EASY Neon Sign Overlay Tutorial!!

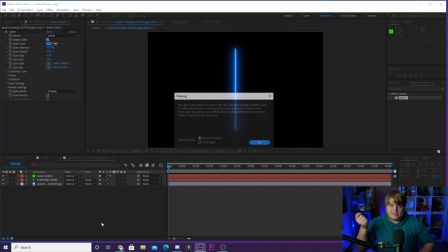That is what Saber was originally made for. It was to create lightsaber effects, not for the actual Hollywood films, just for fun. But there we go. We've got a lightsaber.
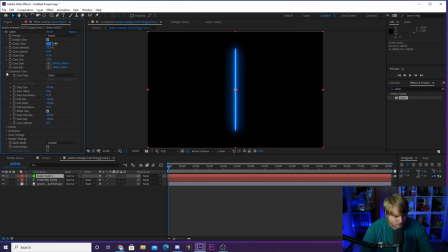And what we can do that is really cool is we can come over here to customize core, hit the drop down, and under core type, we can go from Saber to text layer. And I think you see where this is going, and where it says none here, we're gonna select our starting soon text,
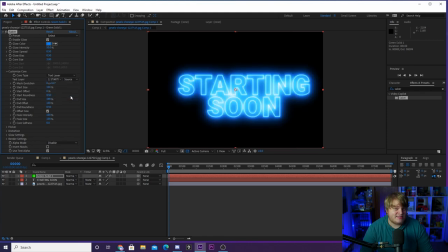and boom, just like that, we have Saber now following our starting soon text. This is already incredible, but as you can see, we're on a black background. We don't want it on a black background, so we're gonna drop down here to render settings.
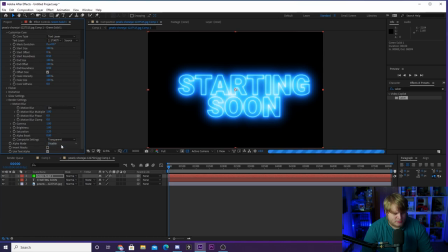We're gonna drop down our render settings and make sure we change this from black to transparent, and then just like that, you'll see we've now got the starting soon on our brick wall.
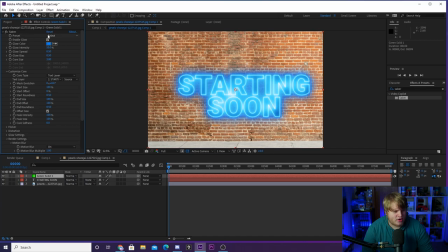But now we're gonna scroll up to the top, and we're gonna go to the preset right here inside of our Saber effect. and the presets is where you're gonna wanna go first when you're playing around the saber. You can get some crazy effects. So let's just drop through a couple of these. So burning, this is probably gonna make it look like fire.
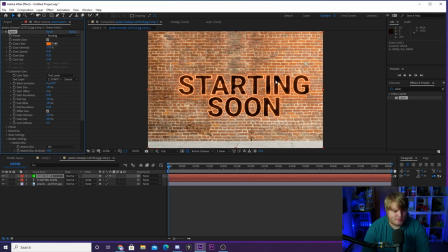Sorry, it's taking a little bit to load. I have a ton going on my PC, from the 3D print to the recording to the After Effects. So much stuff going on, but there's the burning effect. Let's actually hide our starting soon text right there.
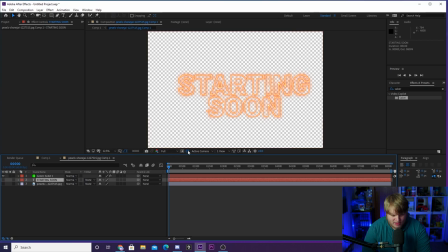So there we go. Actually, let's hide our pixels for now and make it a black background. So you can see it looks like fire there.
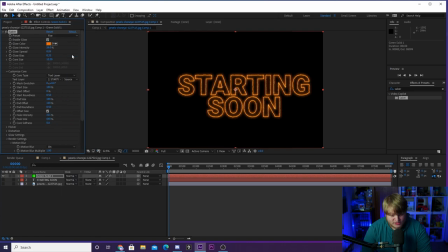Let's mess around with a couple more. Fire. This one's gonna look crazy. So there's fire.
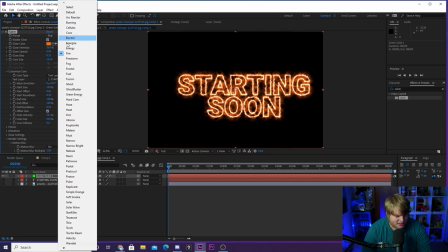That looks insane. But let's get away from these fire ones. Let's look at something a little bit cool. How about mist?
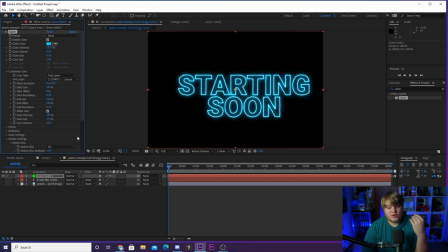What does mist look like? That's pretty cool. So as you can see, the presets are amazing and immediately create some awesome stuff. And this just isn't a static look. If you play through these, you can see that these are actually animated. It's making it look like fire if you selected the fire one. But we've got a very specific one that we want.
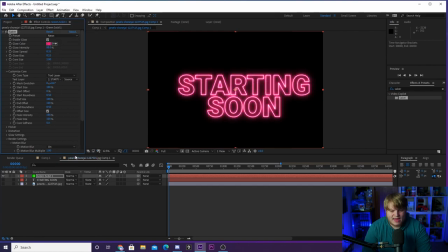And you might see it down here, neon. So when we click that, it's going to create this pink neon sign look. And this is pretty much the entirety of the effect that we are going for done. You can come up here and you can mess around with the glow spread.
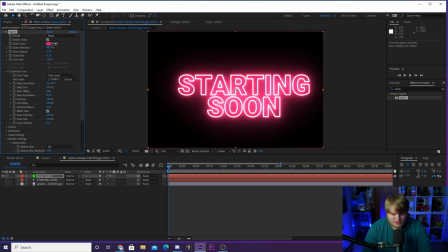You can mess around with the core size if you really want to customize what your neon looks like. So right there, that is looking incredible. I normally take the core size up quite a bit because a neon sign has those fat tubes. So right there is pretty much what we want.
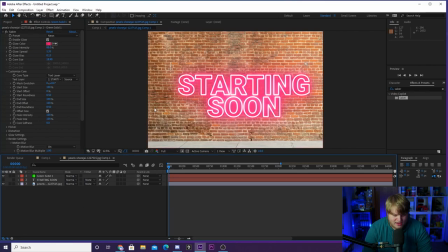Let's go ahead and turn back on our pixels layer here. That might be a little big and a little bright. So let's go ahead and turn this down to 15. See what that looks like. That's not bad. Maybe 13. That's pretty cool. Now let's mess around with the glow bias a little bit. There we go.
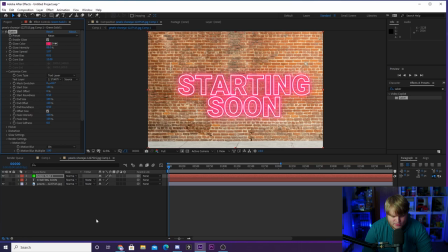Now we're looking a little less crazy. So that is what the sign looks like right now.
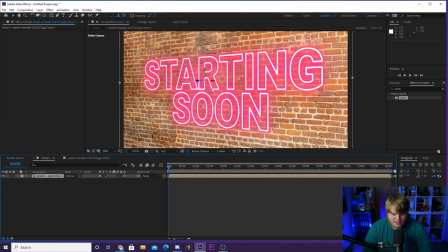If we go back into the comp, you'll see it looks like we got this neon sign on the wall. Pretty cool.
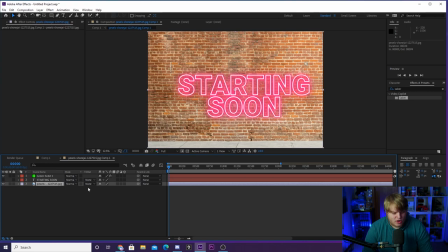But first thing we're going to do to make this look a little bit better is we want to take our pixels layer, come over here to our effects, and we're going to apply some sort of color grade. You can do this through a lot of the color grading tools. I'm going to use Lumetri Color. We're going to drop it onto the pixels layer.
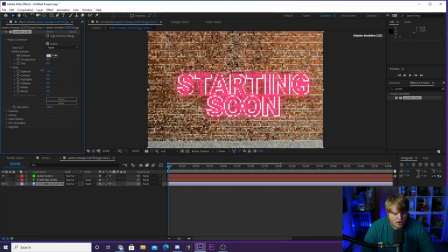We're going to go to basic correction, and we're going to turn down our exposure, because for the neon signs to look good,
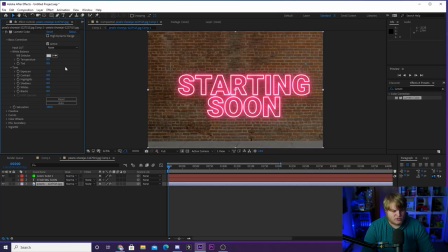a neon sign to look good in real life, you want it to be dark in the room. So we're going to darken our brick like that, maybe up our contrast a little bit. So we've made the brick look all nice and dark, but what we need to do now is we need to come down here and duplicate our pixels layer, and now we need to create one that is actually a little bit brighter.
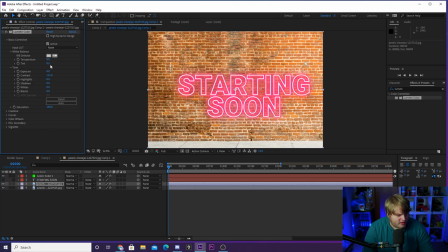So let's bring our exposure back to zero, and then let's maybe mess around with our tint up here to make it look a little bit more magenta and pink,
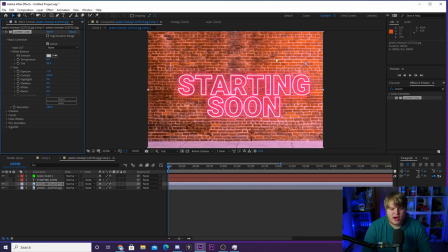kind of like our starting soon here. So there we go. So now you see we've got this kind of brighter and pink look going on, and what we're going to do is we're going to grab our rectangle mask tool,
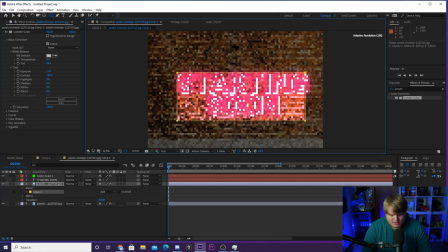and we're actually going to mask around our text layer just kind of like that. Sorry, it's going a little bit blurry. Like I said, there's a lot going on my PC right now. But there we go. We've got a mask drawn, and you see it pops up down here. We can go ahead and hit our drop down, and we want to feather the crap out of our mask here,
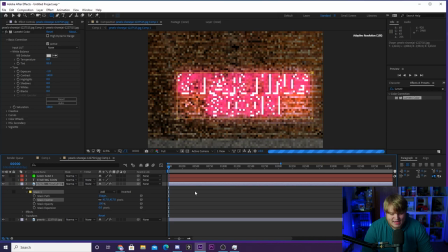because what we're trying to do is we're trying to make it look like the sign is actually brightening up the brick that it's around. So we're going to feather it a little bit more. Let's say 500. And then let's actually turn our mask opacity down a little bit, because that's a little extreme. So maybe let's go like 80%, and let's see what that looks like.
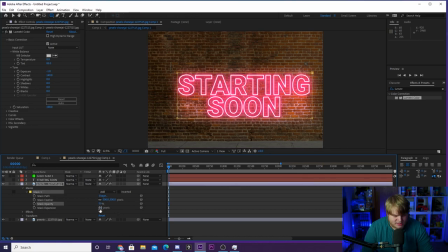I think that's still a little bit much, maybe like 50%. Maybe if we go all the way down to 50. 50 looks pretty good. So as you can see, a little bit before and after, before we added this light effect. So as you can see, it looks like our sign's now brightening up the brick.